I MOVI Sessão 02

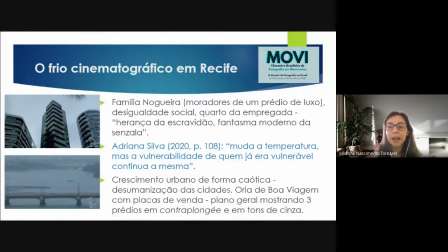12:18 E aí, esses moradores, essa família diz, né, eles vão mudar, porque antes eles moravam no metro quadrado mais caro da cidade, que agora não é mais possível, porque é muito frio, e por isso que o Kleber cria essas imagens,
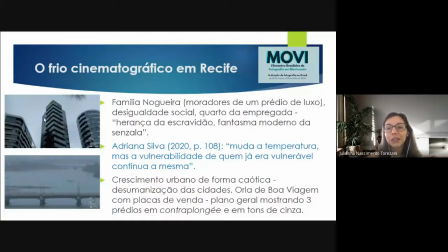12:31 que são esses prédios com placas de venda ou de aluga, né, para que possa também trazer à tona essa questão da desvalorização dessa área. A Adriana Silva, até pontuando essa questão do quarto da empregada,
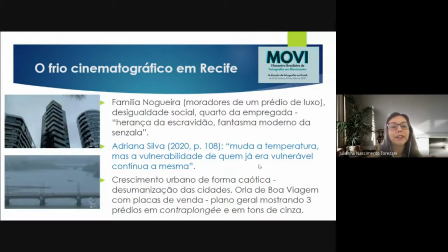12:47 diz que muda a temperatura, mas a vulnerabilidade de quem já era vulnerável continua a mesma, né, e a gente tem essa parte da obra muito interessante para a gente repensar nessas questões de desigualdade social. E aí, ainda dentro desse bloco, digamos assim, da família Nogueira,
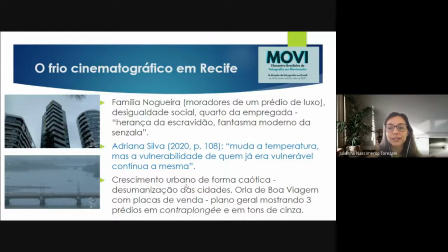13:05 também é tratada a questão de um crescimento urbano desordenado na cidade de Recife e também presente em outras capitais, não só do Brasil, mas da América Latina. E até mesmo, como os pesquisadores colocam, uma desumanização da cidade.
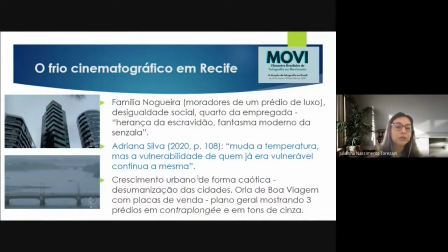13:19 Né? Então, a gente vai ter muitas imagens aí em plano geral, mostrando os prédios em contraponte, tons de cinza, porque é o clima chuvoso. Esse aspecto aqui da... Eu vou explicar na próxima tela o aspecto aqui da ponte.
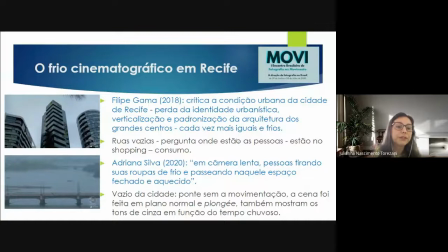13:31 Bom, então, o Felipe Gama, quando ele também faz um estudo sobre Recife Frio, ele diz que o filme traz uma crítica a essa condição urbana da cidade, né? E ele pontua a perda da identidade urbanística, a verticalização e padronização da arquitetura dos grandes centros, cada vez tornando as cidades mais iguais e frias.
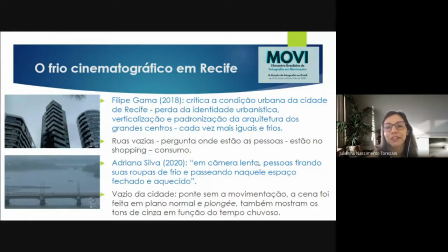13:51 E para mim essa palavra foi muito forte quando eu li no texto, né? Já que a gente tem aí o título da obra Recife Frio. E o apresentador da TV Argentina pergunta onde estão as pessoas, visto que as pontes e as ruas estão vazias, e aí tem uma terceira questão muito forte no filme.
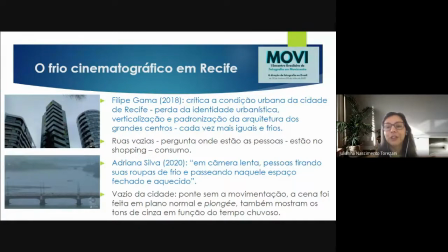14:07 Quando ele mesmo responde, estão no shopping, e aí toca a Nona Sinfonia de Beethoven, as pessoas entrando no shopping, em câmera lenta, usando aqui as palavras da Adriana Silva, tirando suas roupas de frio e passeando aquele espaço fechado e aquecido,
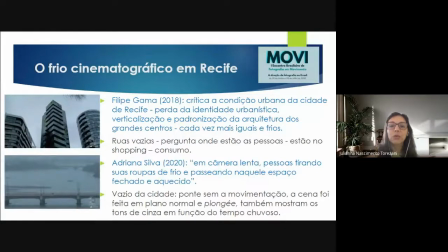14:22 quer dizer, a máxima do consumo, né? O lugar de entretenimento ser o lugar do consumo. E aí a gente tem a representação desse vazio da cidade nessa cena, que não tem movimentação das pessoas,
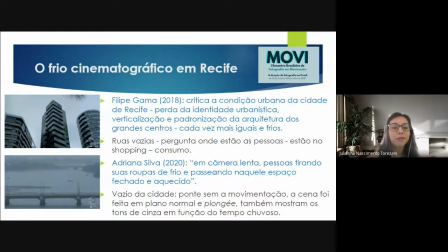14:35 nem de veículos, é uma cena também em plano normal, em plongé, e mostram aí os tons de cinza também em função do tempo chuvoso.
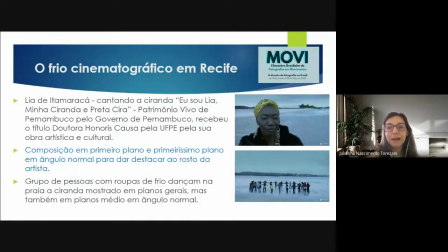14:43 Deixa eu ver meu tempo. Bom, e para fechar a última parte, que a meu ver é lindíssima, assim, já é na ilha de Itamaracá, é apresentada a artista Lia de Itamaracá, que como ela mesma, né, cantora de ciranda, e ela canta Eu Sou Lia, Minha Ciranda e Preta Gira.
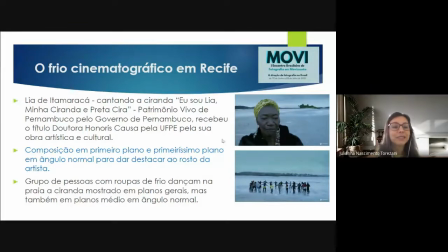15:01 Lia, é, para quem não conhece, é considerada patrimônio vivo de Pernambuco, pelo governo de Pernambuco, e ela recebeu o título doutora honoris causa pela Universidade Federal de Pernambuco, pela sua obra artística e cultural. É uma cena linda, né? Aparece ela em primeiro plano, em primeiríssimo plano, para destacar o seu rosto.
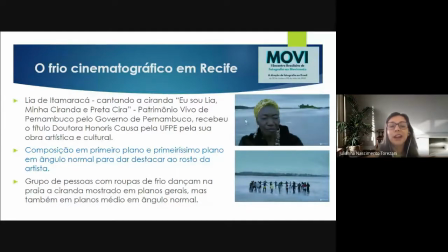15:20 Tem essa ideia desse turbante dourado na cabeça como uma representação do sol. E, em paralelo, aparece um grupo de pessoas exatamente dançando uma ciranda. E quando eu fui pesquisar Recife Frio, por mais que eu soubesse,
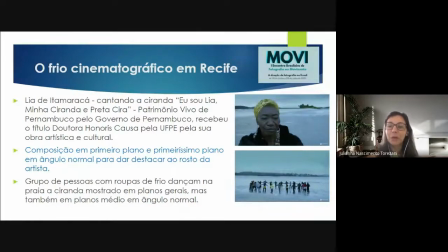15:34 eu fui atrás de os significados da ciranda e sempre aparece como um elemento cultural pernambucano, especificamente. E as pessoas dançam, as imagens são todas em plano geral, eu fiquei observando se havia movimento de câmera,
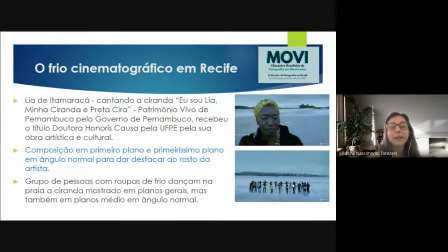15:48 mas a câmera está sempre parada, e depois aparece um raio de luz e essas pessoas correm até esse raio de luz, ou seja, o tempo pode estar mudando.
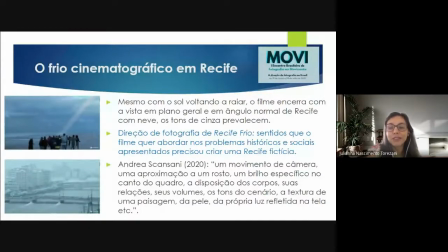15:58 Bom, mas mesmo com esse raio de luz voltando a chegar à região, é interessante que a última cena, que é essa aqui abaixo, é uma vista também em plano geral, em ângulo normal, e aí já é neve,
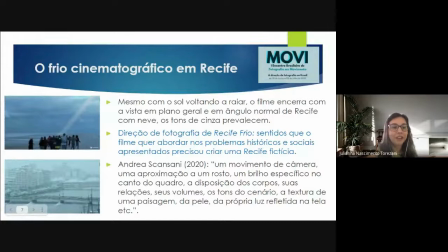16:12 né? E até é por isso que eu chamo o final da chuva neve. O que a direção de fotografia traz para... Né? Ela é um elemento que é narrativo para ajudar a expor, digamos assim, os problemas sociais e culturais da cidade.